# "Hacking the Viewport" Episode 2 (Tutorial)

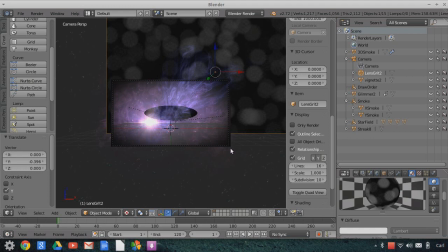I want my light, my flare elements to shine through the vignette. The vignette is kind of decided by the lens itself, but so is the flare elements. That is also determined by the lens. And these two things do not necessarily affect each other, meaning that the vignette,
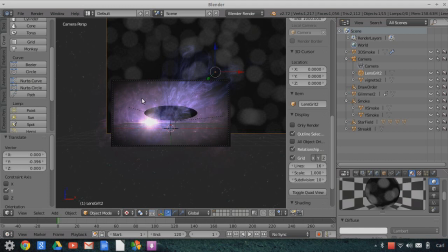we don't want the vignette taking away from the luminance of the flare or the lens grit. We want the lens grit to stand out in front of the vignette. So what I'm going to do is I'm going to take my lens grit and scale it down here and make it fit my image closer.
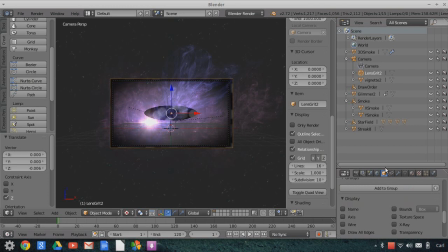I'm going to set this also to X-ray so that it will show through my vignette.
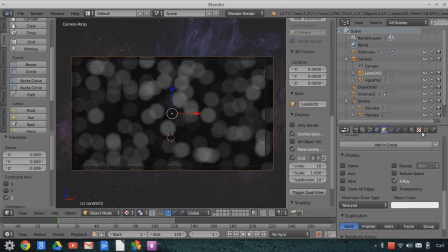Okay, and it also shows through my flare in the background, which is appropriate because this is the last light effect that exists in the camera. It's in front of the light source itself. Okay, so what I'm going to do is I'm going to go, we're in the game engine,
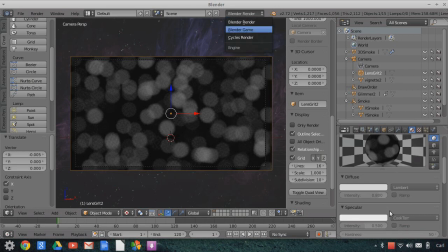and I'm going to change this to the add mode again, like I did for my other elements in the background. Give it 1 second. And we'll come down here, add, and I want to use the
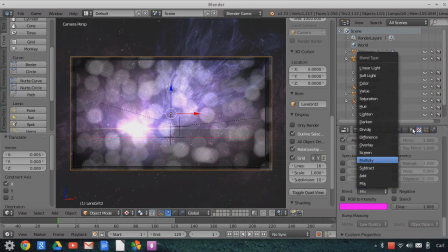texture to multiply into a different color. So I'll go up here to my colors.
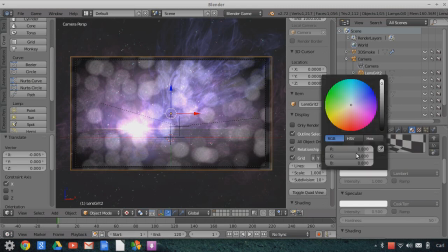We've, again, a lot of replication, duplication. Turn up the intensity. I'm going to make this bright white and make it a bluish tint. Bluish tint like that. And what I'm going to do is we want this to be illuminated.
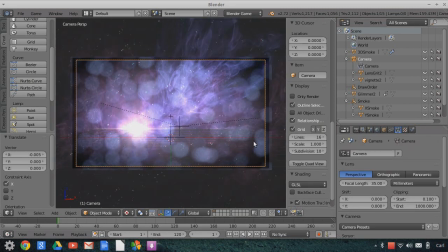If I select my camera, we'll make sure it's working properly. Yep, everything's on. I want this to be illuminated only in one place. I don't want it to be illuminated through the entire lens. Okay, so this is, you know, really muddy.
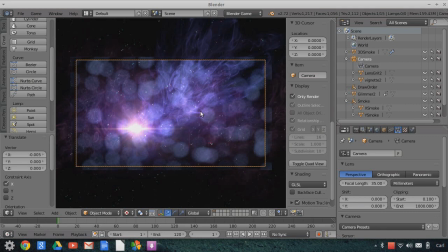I want to only see a little bit of lens grit. Now, there's two ways to look at this. We could have the lens grit illuminated around the flare, or we could kind of break the physical laws and be a little more aesthetic and make the lens grit be illuminated opposite of the flare.
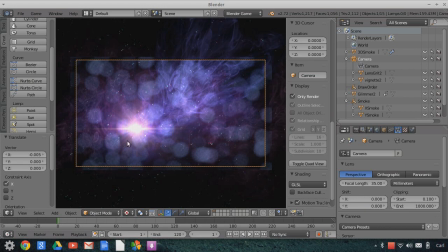I'm going to go with the latter because I want to see the shimmering in the background. I want to get a good look at this flare. So we want to illuminate this corner up here. So we're going to do another trick that we'll talk about a whole lot more later on.
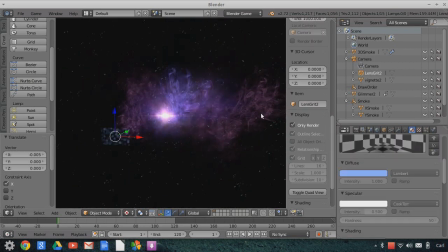In another tutorial, but we're going to create what I call a light mask.
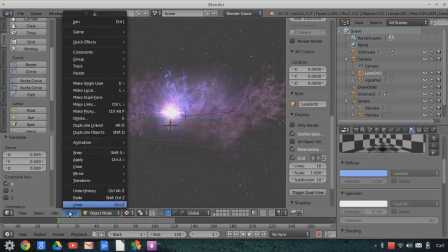Okay, so what I'm going to do is I'm going to add another object. I'm going to add a light. Up to this point, we haven't used any lights. Everything is shadeless. I'm going to add one point light to the scene.
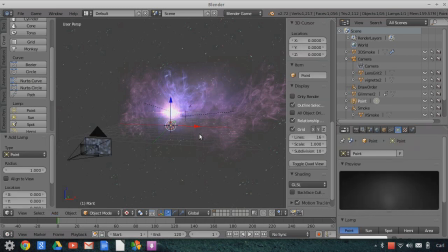Now, the point light is going to make things render a little bit slower, only a little bit. Once it loads in, it'll run pretty quick. I'm going to parent my point light to the camera. Okay, so it's going to be part of the camera group.
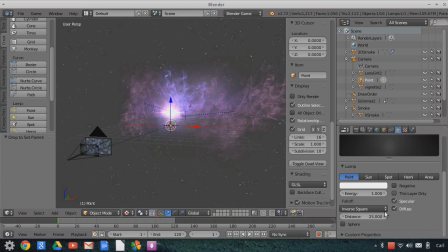Then I'm going to change my settings on my point light. I'm going to enable sphere. So it's going to make a spherical boundary on my point light so that the light will fall off to an edge. And I'm going to make that edge 0.5 for right now. We're going to take it down really super tiny, really small.
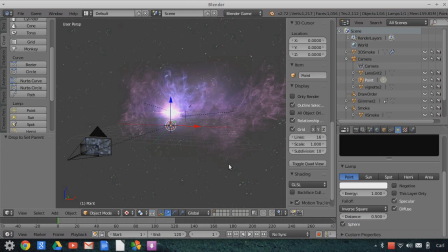Okay. So you'll see what happens is once this goes into effect, you'll see the bounds of this light are really tight in there.
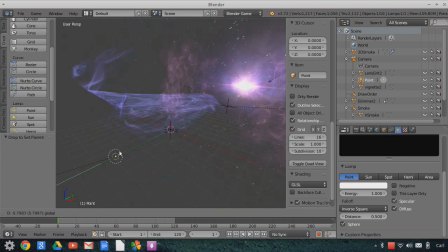Okay. So what I'm going to do is I'm going to move this light forward into the camera space.
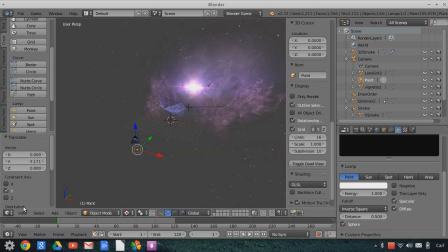And right up near, let me get my bearing straight here, line view, view selected. I want to get this up kind of in the plane of my lens grit.
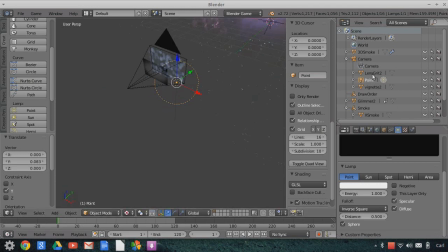Okay, so it's kind of sitting in the same plane. Now, I'm going to select my lens grit, and in the material slot, I'm going to add another material.
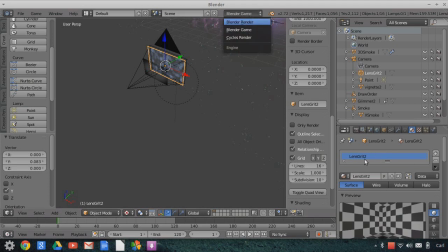I'll go to Blender Render, because I'm going to need to use the node editor here in a second. And to this, I'm going to add another material slot, and in this new material I'm going to
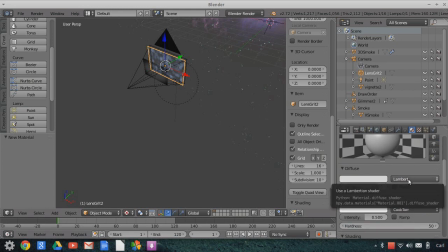change the shader from Lambert to Fresnel,